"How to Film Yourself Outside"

When I was recently in India shooting a documentary, there was a lot of moments where I wanted to get away from camera to be able to show the scene that we're
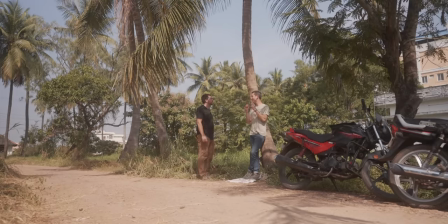(4:14)
in but still be able to have these conversations on camera that you would be able to hear and be able to be a part of. And so a lot of those situations, we're using a DJI mic just so that we could get away from camera. So use the microphones that make sense for the situation that you're in. If you just wanna use something like a wireless mic the whole time and not even think about a shotgun mic,
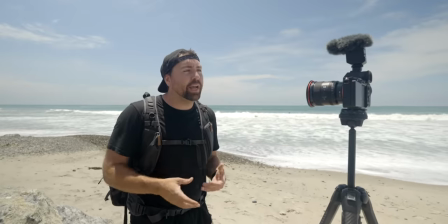(4:33)
you could do that, or you could switch between shotgun and wireless, depending on where you are in position to your camera.
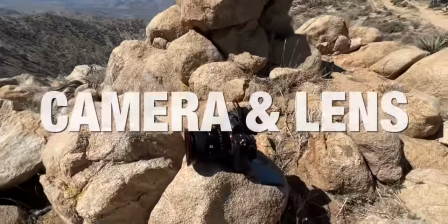(4:39)
Now, the third thing you need to think about is your camera and your lens.
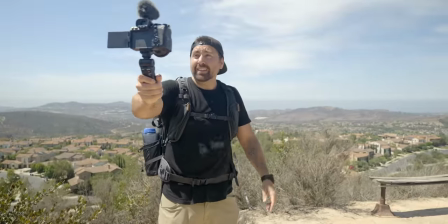(4:42)
So when I'm shooting A-roll and I wanna do kind of vlog style where I'm holding the camera, Well, my favorite lens is a 20 millimeter for vlog style content.
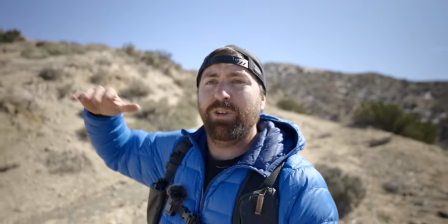(4:51)
I don't personally like the look of the 16 millimeter, so I found the focal length that I like is a 20 millimeter.
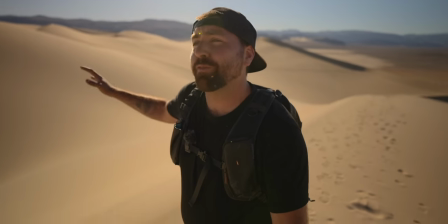(4:56)
And so I'll use the 20 millimeter if I'm ever hand-holding the camera doing vlogs, or if I'm just talking to camera and I put the camera on a tripod.
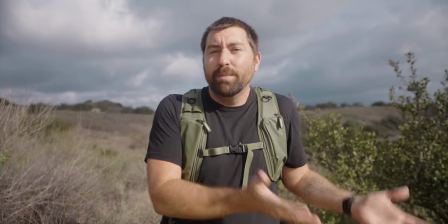(5:03)
It's a good distance to be able to use that shotgun microphone and not have to worry about a wireless mic. Because even though a wireless mic is good, there is still instances where it might not work perfectly.
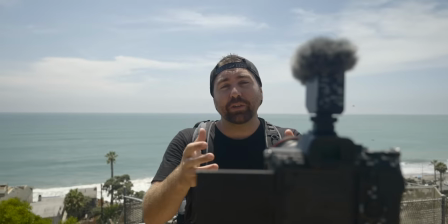(5:13)
So having a shotgun mic makes it just super easy to shoot and you don't even really have to think about much when you're doing this kind of vlog style content. However, if I'm getting away from camera and I wanna have a wider shot or I just wanna show a different style of composition,
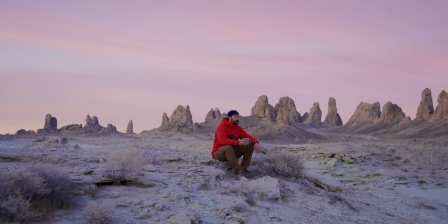(5:25)
I might use something like a 35 or even a 50 millimeter. And in those situations, I'm gonna use the wireless mic to be able to capture my audio.
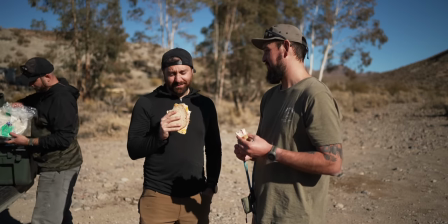(5:33)
And also having that lens is gonna give you a completely different feel.
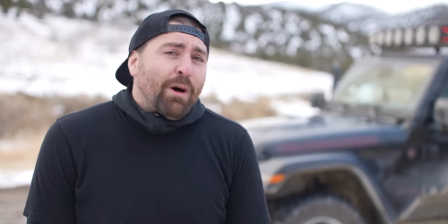(5:36)
If you're doing A-roll where you're just talking to camera like this, putting it on a 50 is gonna look really nice, especially if you're shooting wide open and you have a shallow depth of field. Now, you could also close down your aperture and see what's going on in the background depending on the type of content you're producing.
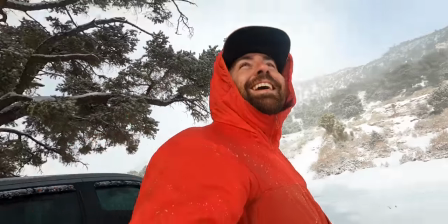(5:51)
So if you're talking about a location, it might not be good to make it super shallow and out of focus,
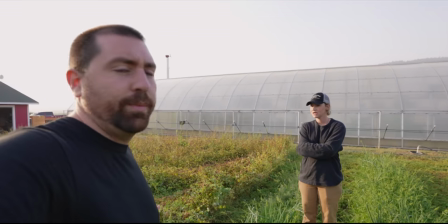(5:56)
and it actually might be really good to see what's going on back there because of the content that you're producing. And that brings me to the fourth thing that you need to think about when you're outside office, and that is how you're shooting.
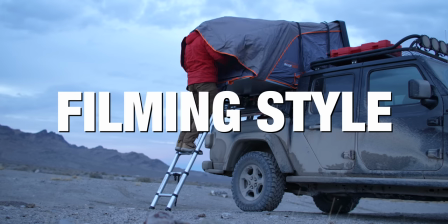(6:07)
So as I've said earlier, I do some vlog and I do some on tripod. You wanna make sure that you're not just hand-holding the camera and vlogging everything because that doesn't necessarily always look the best.
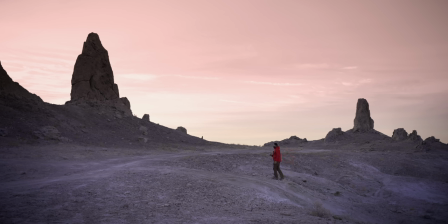(6:16)
You wanna put the camera on a tripod when possible and start playing around more with compositions and seeing what's in the background.
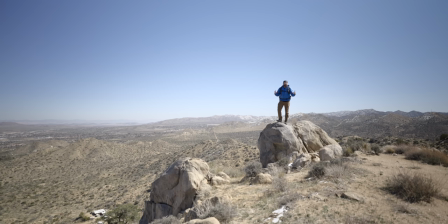(6:23)
That's why I like to use wireless mics, get away from camera and use some longer lenses because it's gonna give a different feel than just always having a wide lens and walking around and vlogging. A lot of times if it's just a tip video, say I'm doing 10 tips for drone flying, well, instead of doing all vlog or all on a tripod, I'll mix it up.
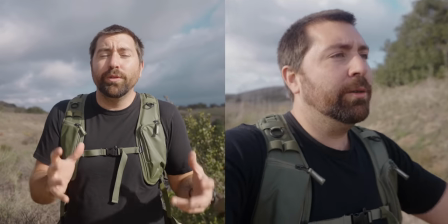(6:40)
So I might do one tip on a tripod, the next tip I'll walk around and vlog, next tip I'll be on a tripod with a different background, different lens, that way it breaks up the video and it has just more of an interesting visual style than all being one style. So something to think about is breaking up that visual narrative and playing around with some vlog style and also some on the tripod,
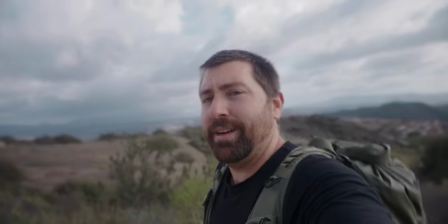(6:58)
just because when you're outside the office, it is fun to be able to move around, put the camera in different locations and also change up how the camera is moving in relation to you.
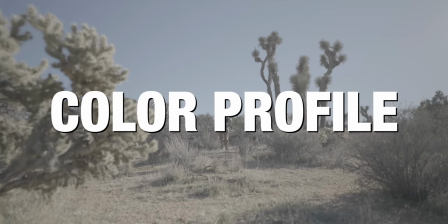(7:07)
And the last thing to think about is your color profile when you're out filming. Whenever I'm here in my office, I just typically use CineTone. That's just a color profile that Sony has built into a lot of their cameras and it just has a clean look out of camera. This is a cine tone and the reason that I use just a standard look here in my office is that, well, I control all of the lighting. So if something's too bright in the background, well, I can dim it so that it works for this and that way I don't really have to do any color grading or add a lot when I'm here in my office.
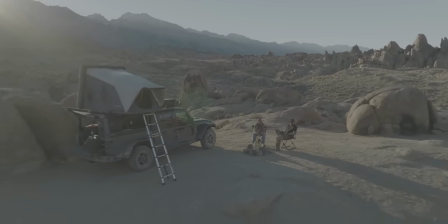(7:35)
However, when I go outside,
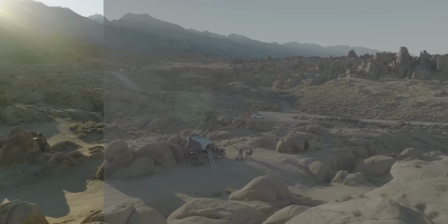(7:37)
I'm always shooting in log and the reason for that is I want to be able to control my highlights and my shadows and be able to create a look out of the scene that I'm filming in.
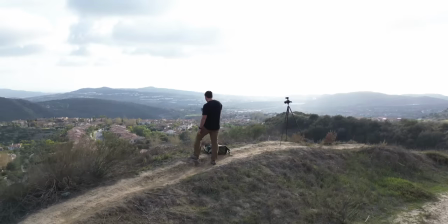(7:45)
If I use just a standard profile, a lot of times the sky is gonna get blown out. You can't do anything with it. It's just not gonna look that good. Personally, when I'm shooting outside the office, I'm outdoors, there's bright sun, there's clouds, I'm always shooting an S-log.
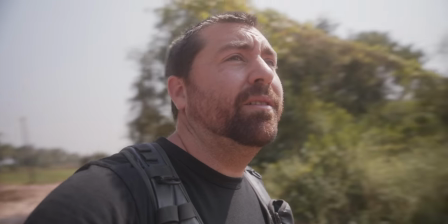(7:57)
And then from there, I'm either adding a LUT onto that footage or I go through and make a color grade for that specific video shot in that location. And color grading really comes down to the kind of look that you want out of your footage. And you could really change it up depending on the style of content that you're producing.